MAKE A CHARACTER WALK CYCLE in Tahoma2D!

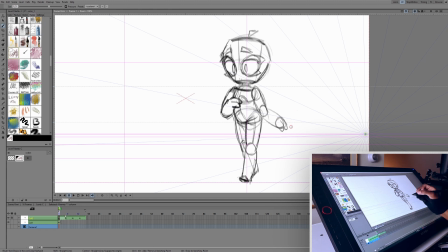695s
Okay, so we're gonna keep this on four since we're gonna be adding some more poses. And so next we have our down pose and our first down pose.
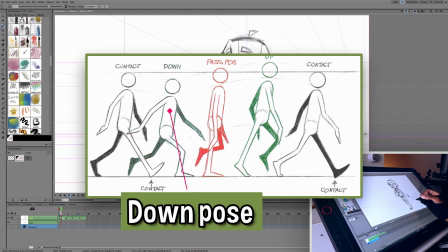703s
So the down pose comes right after the contact and it's in between the contact and the passing pose.
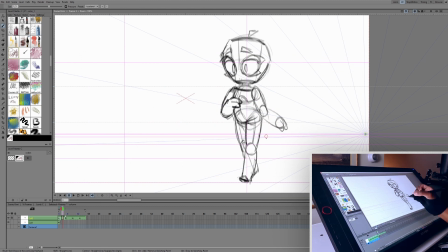709s
And it's called the down pose because the whole body will go down. It'll take the actual step. So this thing's gonna reach right here. It's gonna take the actual step and then it's gonna go into the passing pose. So this is one of the most important things to implement to an animation because,
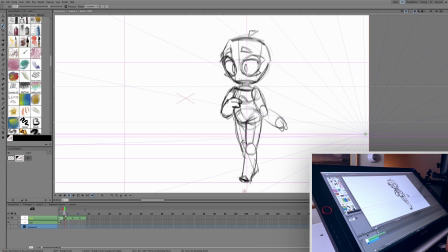725s
and personally I think it's more important than the up pose because it really gives that feeling of the step was taken. So it kinda confirms the walk cycle in the head of the viewer. Like this just kinda looks like some sort of tap dance but once we have that down pose it's gonna start looking like a walk.
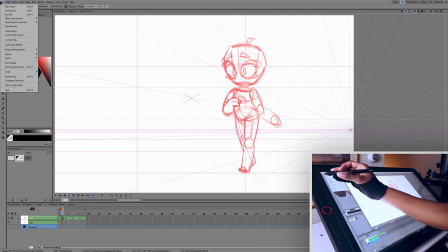740s
Okay so we can get the onion skin in here. I'm actually gonna turn the opacity of the onion skin down, let's turn the thickness of the paper up to 90 and see what happens.
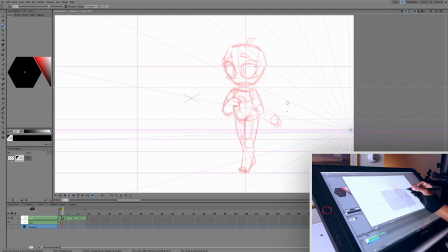748s
Yeah, that'll help. What's going to happen is that since this hip is pointing up this way, when you go down, it's going to point up even further that way. So the hip is going to be somewhat like this. And then this leg coming up forward is going to come even more forward.
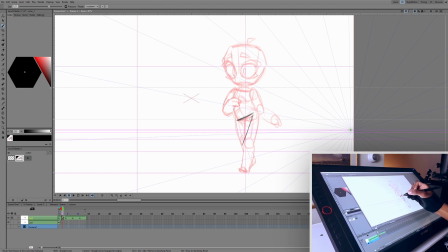763s
It's going to be like this, but in fact, it's actually going to be bent because we're taking a step. This is going to come forward. This is going to bend and this is going to take a step. this leg will go further back.
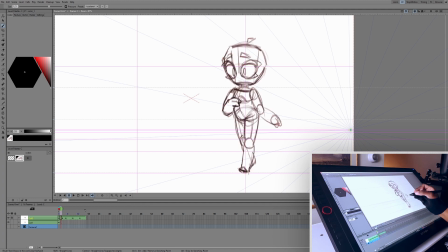775s
Cause it's sort of the, it's an exaggerated version of this contact pose. So the leg goes down and everything goes further back cause we're sort of revving up to pass. So we want to make sure that this arm comes forward just a little bit more. Twist that torso just a tad bit more. So it's going like that. Accentuate that twisted so tad more.
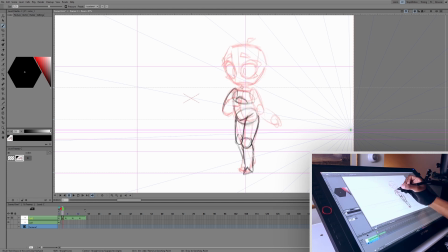795s
Really this is facing us and then it's sort of twist but we want to accentuate that twist. Twist a little more in this down position. And of course we'll tone it back if it takes away from the floatiness of our walk cycle, which is what we're kind of going for. We're not looking for floatiness in an animation sense, we're looking for floatiness in a character sense.
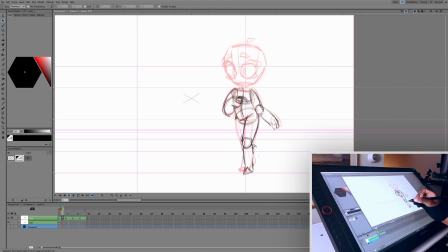813s
So along with the down pose, since the character's actually going down, we can shorten these legs a little bit so they're a bit too long right now. I did sort of forget that. The character's going down, meeting that point.
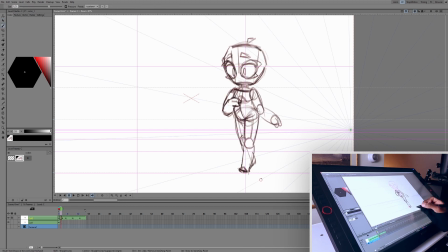825s
So they're going, they're actually gonna have a shift down. And depending how dramatic your pose is this depends on how dramatic the down pose is.
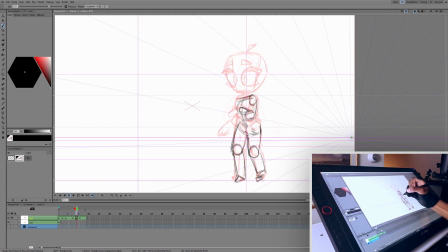And so that adds a lot of bounce to the walk cycle. It's looking a lot more dynamic now.
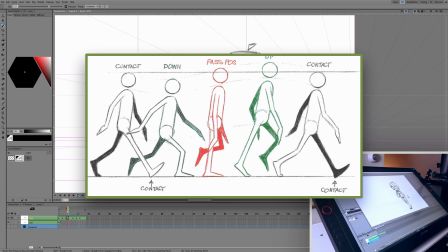851s
And now the final pose that we have to add is the up pose. Now in the up pose, this leg going backwards, the leg going this way is going to be sort of on its toe.
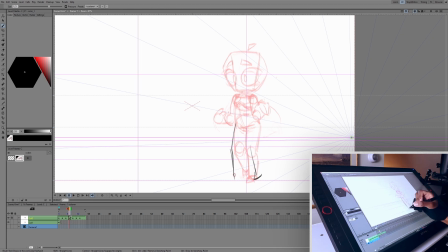862s
And then this foot is gonna be almost to the contact pose. So it's gonna be sort of like that. And we need two up poses just like every pose in this walk cycle take the passing pose but like i mentioned earlier the passing pose isn't going to go as high as the up pose the passing pose goes up up pose is going to be somewhere like here up pose is like really
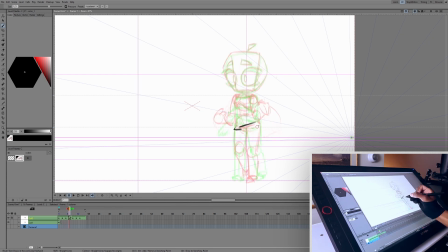881s
where you switch between the hips going from here to going from here so we can make this up pose actually pretty neutral that pose is always going to go between the passing pose and the con the second contact pose just so you know it's
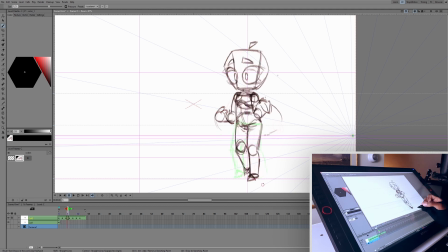898s
okay if things seem a little bit short right now because they're gonna end up being taller so don't forget that you're going to be pushing your animated subject is a little higher than they usually go down we can put the leg down more and just make sure we're getting like sort of a
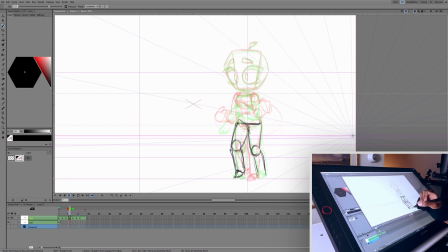912s
straight sort of a straight result just know that your up pose is gonna is gonna be different depending on your subject like I always say the opposing this diagram that I have here that I the diagram that I follow to make walk cycles is pretty exaggerated and if you don't want that effect,
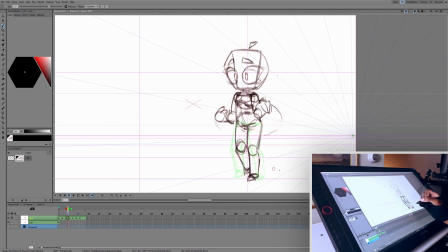927s
then you don't have to push the poses to be that exaggerated. Then I kind of noticed that with Kimi's sort of feminine walk, her legs are actually going towards the center and then they kind of curve around to the back and follow their own arc which is kind of cool.